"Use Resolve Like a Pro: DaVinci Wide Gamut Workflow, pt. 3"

We've spent most of this series focusing on the broad strokes of an effective DaVinci Wide Gamut workflow. And that's for good reason. If we get these pieces right, we're way more than halfway home. If we get them wrong, there's virtually no recovering. But my favorite part of the grading process is what we're going to be discussing today. Those subtle nuances that can take a grade from good to great. So in this video, I'm going to show you three of my favorite techniques for adding that extra bit of visual polish to your images.
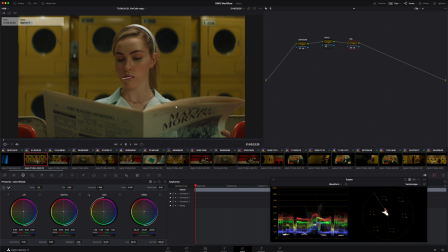(0:33)
All right, guys, so we've done our homework and laid a really solid foundation with our color grade for this timeline that we've been working on for the last couple of installments in this DaVinci Wide Gamut workflow series. So today our goal is going to be less about shaping the overall grade than about really sculpting
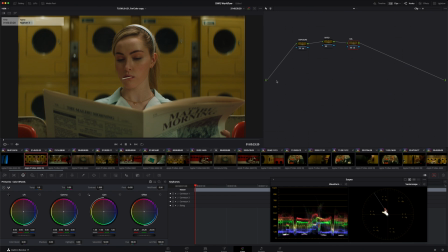(0:52)
those little fine details that can make a huge difference to the overall experience of the images. So I want to talk you through three of the most common adjustments that I find myself making at this stage of a grade.
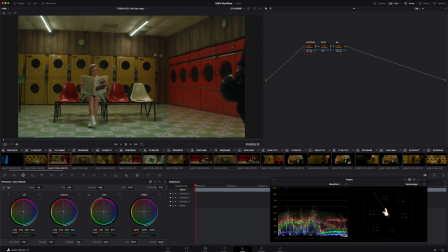(1:05)
And the first one is simply to shape light a little bit. So let's look at, say, shot number 6 over here and observe that while I'm pretty happy with where I've taken my grade in terms of the exposure and the balance and the ratio and those things that we've discussed in prior installments of the series, what I'd now like to do is shape the light a little bit.
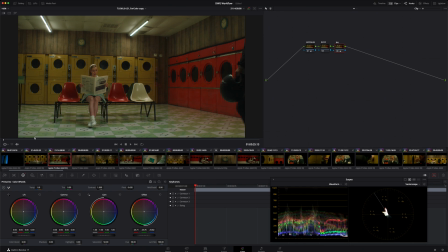(1:22)
I would love to guide the eye down a bit more to my subject and to the other character as he enters frame right. So what I'm going to do here is do a new serial window. And then I'm going to go to my power windows and I'm going to use a circular power window and stretch my aspect out to 100, which is effectively going to turn it into a grad,
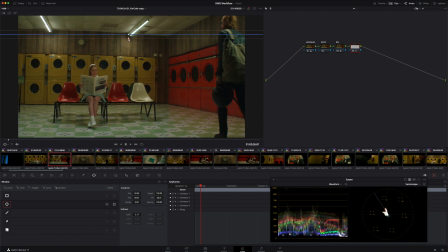(1:41)
and place this up top, do something nice and soft. And then I'm just going to expose down up in this area so that this source and these white ceiling tiles are catching my eye a bit less. And likewise,
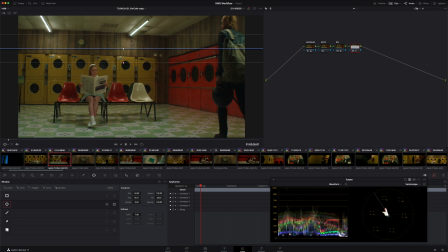(1:54)
the sort of reflections coming off of the wood paneled walls here are just being tamed in a bit and aren't calling attention to themselves quite so much. And to do this, I'm going to use my trusty offset and just bring things down like so. And let's try bringing the window a bit further into frame like this.
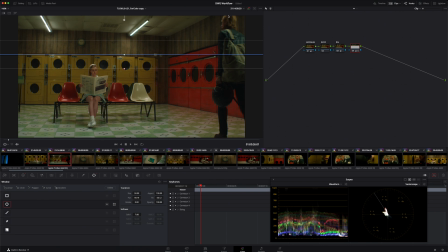(2:13)
I want to make sure I'm not coming too far down on my subject's head, but really the movement of his body is what's more important here than about any details in the face. He's got his back to us anyway, so I'm not super concerned about that, but I do want to make sure I don't go too far for that reason.
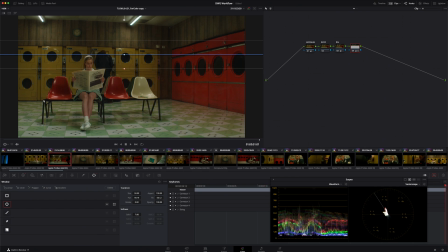(2:27)
And oftentimes what you'll have to do here if you're working without an external reference monitor is go to your window shape here and just turn it off, because you really can't assess what you're doing when it's on. So if we take a look at what we're netting out here, the goal is to make an adjustment that no one would know is on there unless they saw it turned off.
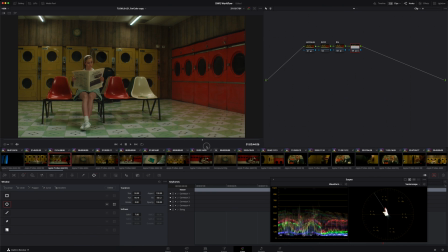(2:46)
And I think we're doing a really nice job now of shaping the light down in this area and gently guiding the eye down to the region that is more important. And in fact, I would like to do the exact same thing on the bottom. So I'm once again going to do a new serial node and add a circular power window.
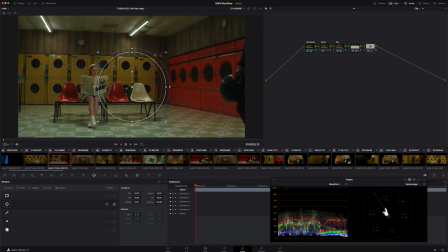(3:02)
Or as I just did, I could simply hit Option C to add a new serial node and a circular power window at the same time. I'm going to set that aspect to 100 once more. And this time I want to hit the floor and once again keep it nice and soft.
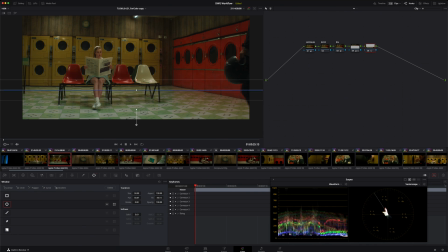(3:15)
Anytime you're shaping light with windows, you want to go as soft as you can afford to, because it's going to ensure that those edges never make themselves known. And I'm going to do the same thing. Just grab my offset and bring things down a little bit.
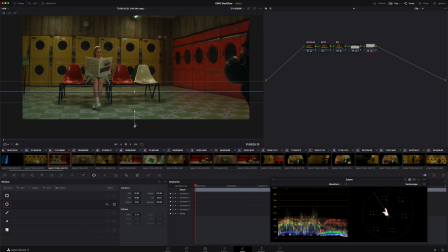(3:28)
No need to go too far with either of these adjustments, but just these little nudges are going to help guide the eye to the important region of the frame. And once again, I'm going to go to my window and turn it off so that I can actually meaningfully evaluate how things are going.
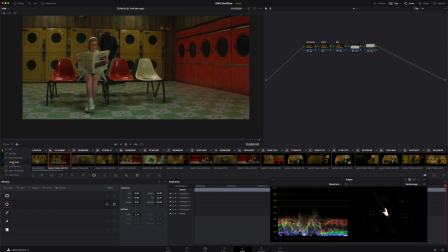(3:43)
And let's just scrub through the shot and see how this changes over time. Maybe I'll flip my window back on at this stage and see where both windows are living. If I look at this one and then at that one, and I think this is working fine as the shot travels. Another goal that I have in general is to create shapes that are broad enough and soft enough and general enough
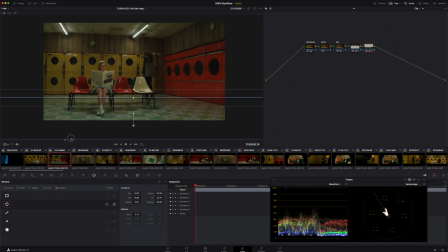(4:03)
that I don't necessarily need to track them even if the camera is moving or the contents within the frame are moving.